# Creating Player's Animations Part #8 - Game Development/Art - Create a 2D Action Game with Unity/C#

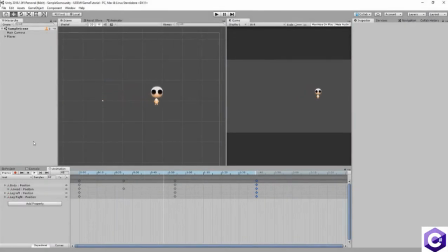0s
Hey, in this video we're actually going to create the player character's run and idle animations. It's going to be loads of fun, so without further ado, let's begin by making the idle animation.
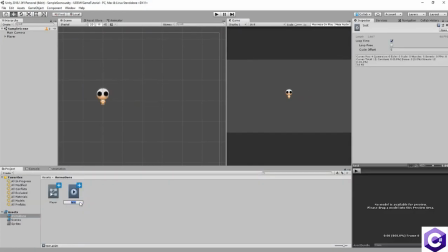12s
I'll rename the test animation we made in the last video to idle,
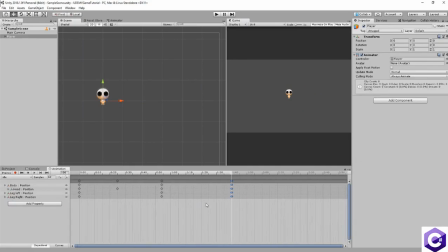15s
and then I'll delete all keyframes that I placed before by simply dragging my mouse and hitting the delete key on my keyboard.
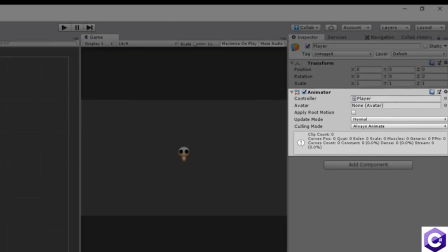21s
Now, you may have noticed this animator component attached to the player character root empty game object.
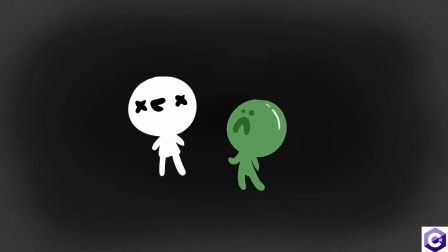27s
For now, just don't pay any attention to it. Just know that we'll be using it soon enough to handle animation transitions.
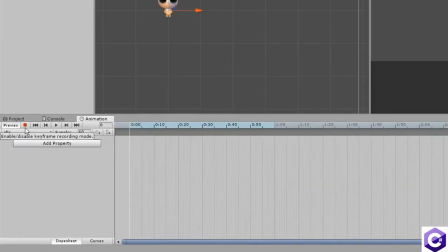33s
With that said, I'll hit the record button and begin animating my creation.
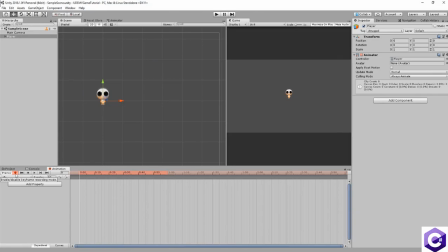38s
Now, in case you don't know, the idle animation will be used when the character is standing still. So we want to make the character move slightly, a bit like he's breathing. Since we're making an action top-down shooter game, we want to make his breathing fast, as if he's out of breath, yet still ready to run some more, dodge enemies and shoot projectiles.
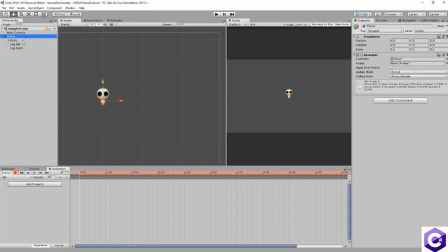55s
With that said, I'll select his body and move it up slightly as about 10 milliseconds.
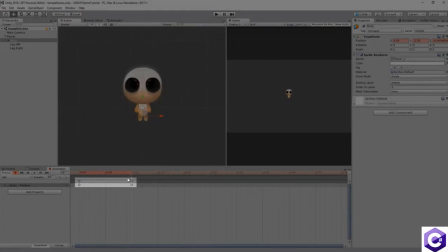60s
And of course you'll see those little keyframes have appeared on my timeline. Of course we don't want the animation popping like this.
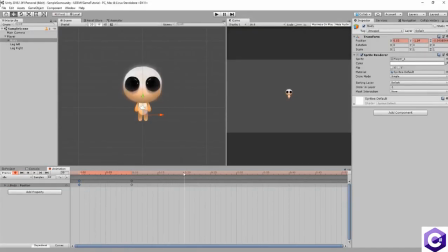67s
So I'll select the first keyframes, hit Ctrl C to copy them, and then paste them at 20 milliseconds. This way the animation will loop. And hitting the play button, I get that cool little up and down motion. But still, this looks way too robotic and lifeless. Let's add some overlapping action to the character's head.
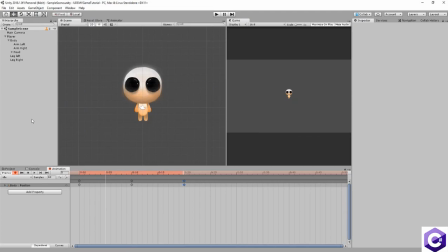85s
Overlapping action is basically when something trails behind or shoots off in front of the rest. For example, a rope or some hair will have a lot of overlapping action, since the tips will cease moving only after the rest has come to a halt. So at about 5 milliseconds, I'll lower my head slightly, as if it's not completely registered yet that the body has gone up.
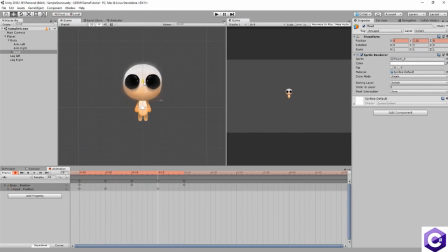104s
And then at 15 milliseconds, I'll get the head shooting up so the whole character feels slightly stretched. Without forgetting, of course, to copy and paste the first keyframe at the end of the animation, which is a routine action that must be taken when making looping animations, as is very often the case when making games.
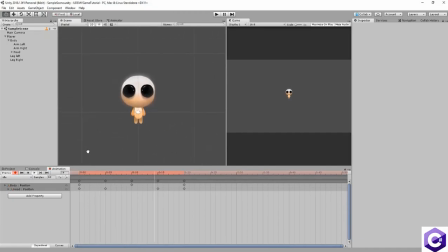121s
And now you'll see that when I hit play, the animation looks already that much cooler. I can of course scale the head at 5 milliseconds, squashing it slightly, and then perhaps stretching it at 15 milliseconds. I'll make this very subtle, but you can exaggerate this as much as you like. The more you do this, the squishier and more cartoony your character will feel.
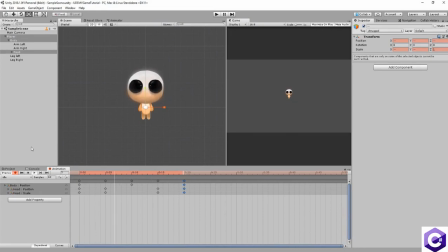140s
Now that the body and head have some nice movement going on, I'll bring to life these arms, rotating them halfway through the animation so they look more relaxed and detached from the body. Always try adding a wee bit of movement wherever you can to any body parts, even if that movement is tiny.
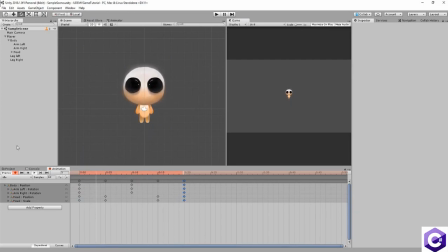157s
It will make things feel a lot more lively and dynamic. And that's it really. We've made a simple idle animation. Now of course your character may look very different from mine.
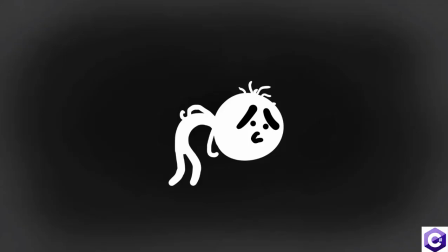166s
Maybe he's an old man. If that's the case, then you want to make the animation slower, each keyframe more spaced out.
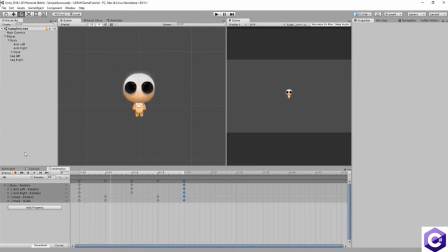172s
Remember that to speed up or slow down your animation, you can tweak the sample's value or select all keyframes on your timeline and then left click on this little blue line and holding the left mouse button drag left or right to squash your keyframes together,
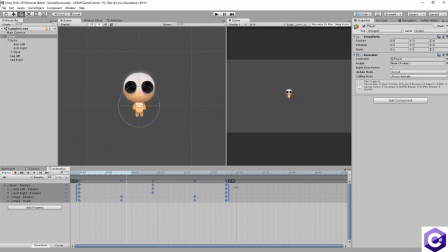187s
and so speed things up or pull keyframes apart and as a result slow stuff down. This is really cool because you can speed up or slow down only certain chunks of your animation, which was not the case with the sample's value.
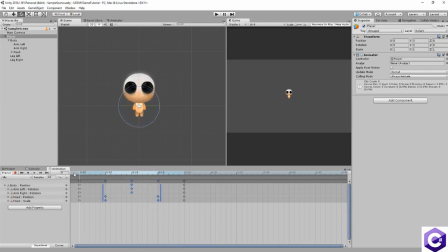200s
Quick and very useful shortcut to quickly view your animation, something you should regularly do of course, is clicking on the timeline and then hitting the space key. That's just much faster than having to move your cursor all the way to the play button. It's not much, but in the long run, you'll save time. Okay, let's now make the character's run animation.
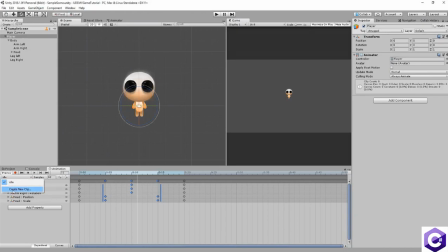219s
So I'll head over here and hit create new clip to create a new animation.
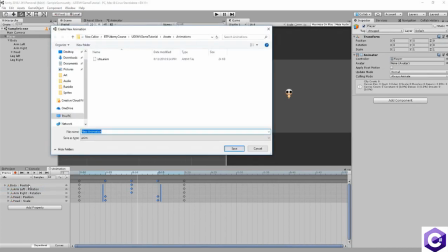223s
I'll save it at the same place as where I saved my idle animation, calling it run this time.
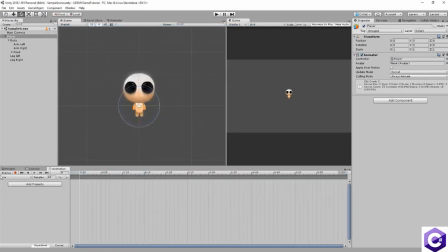229s
Now again, I'm making a fast-paced action game here, so I'm going to make a fast dynamic run. As usual, before animating, make sure to hit the red record button. I'll begin by selecting my left leg and moving it up. Then at frame 10, I'll move that same leg back down and instead move the other leg up.
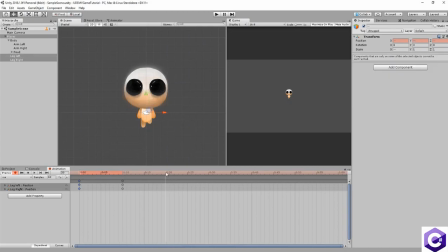246s
And then I'll copy the first keyframes and paste them at 20 milliseconds, so that again my animation will loop. You'll see that my run looks quite weak and crappy for now though. Also at some points both legs are off the ground, which looks and feels a little weird.
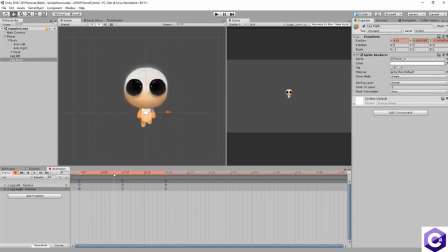260s
So I'll copy the first keyframe of my right leg and paste it here. This way it will remain firmly on solid ground until the left leg is near enough the ground itself, and then do the same on the other side, this time keeping the left leg on the ground. With that done, I'll give some weight to this run by selecting the body and moving it down at about 5 milliseconds.
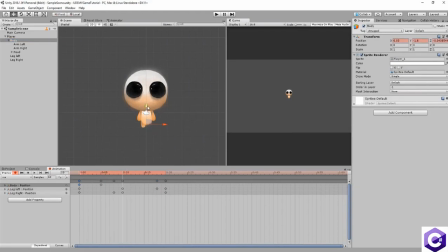280s
Then at 10 milliseconds, I'll move it back up a bit, and then at 15, I'll again move it down. And you'll see that that makes the run feel a whole lot more interesting and dynamic. And again, you can squash the head and or body slightly when it goes down to make things feel more squishy. To finish up, also consider rotating the body or head.
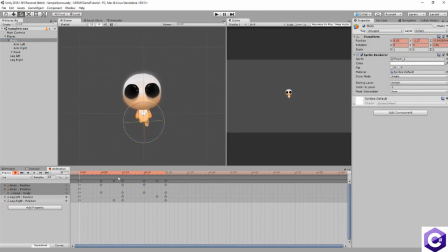299s
For example, I'll rotate the body at frame 1 slightly, and then rotate it in the other direction halfway through the animation. And as usual, copy and paste the first keyframe at the end so everything loops. And that's how I make an idle and run animation for my characters.
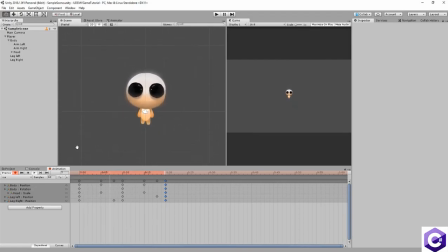314s
And I urge you to take your time with these. Get comfortable using the animation timeline, which is something we'll be using a lot during this course.
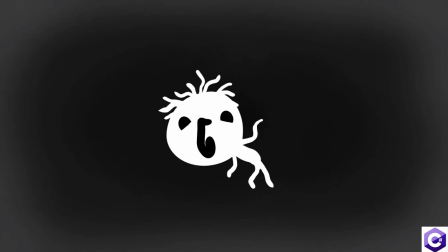321s
Obviously, if your animations don't look good or you find using Unity's animation tool difficult, don't worry about it.
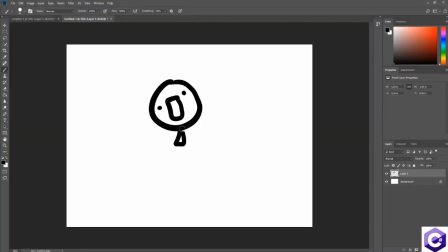327s
Like with drawing game characters, it will take practice and patience.
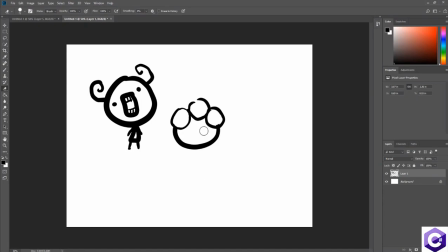331s
Just enjoy the process, have fun, and eventually you'll become a master game artist and animator. With that said, in the next video, my brother Liam will take over, and with him you'll make your very first script for your game, one which will handle the player's movement.
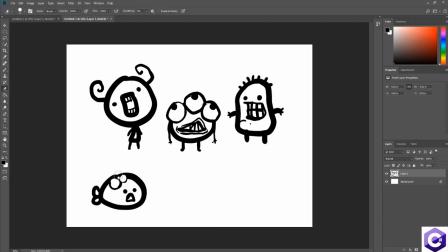346s
And I'll see you right after that to put into place some animation transitions using the animator. Okay, see you soon.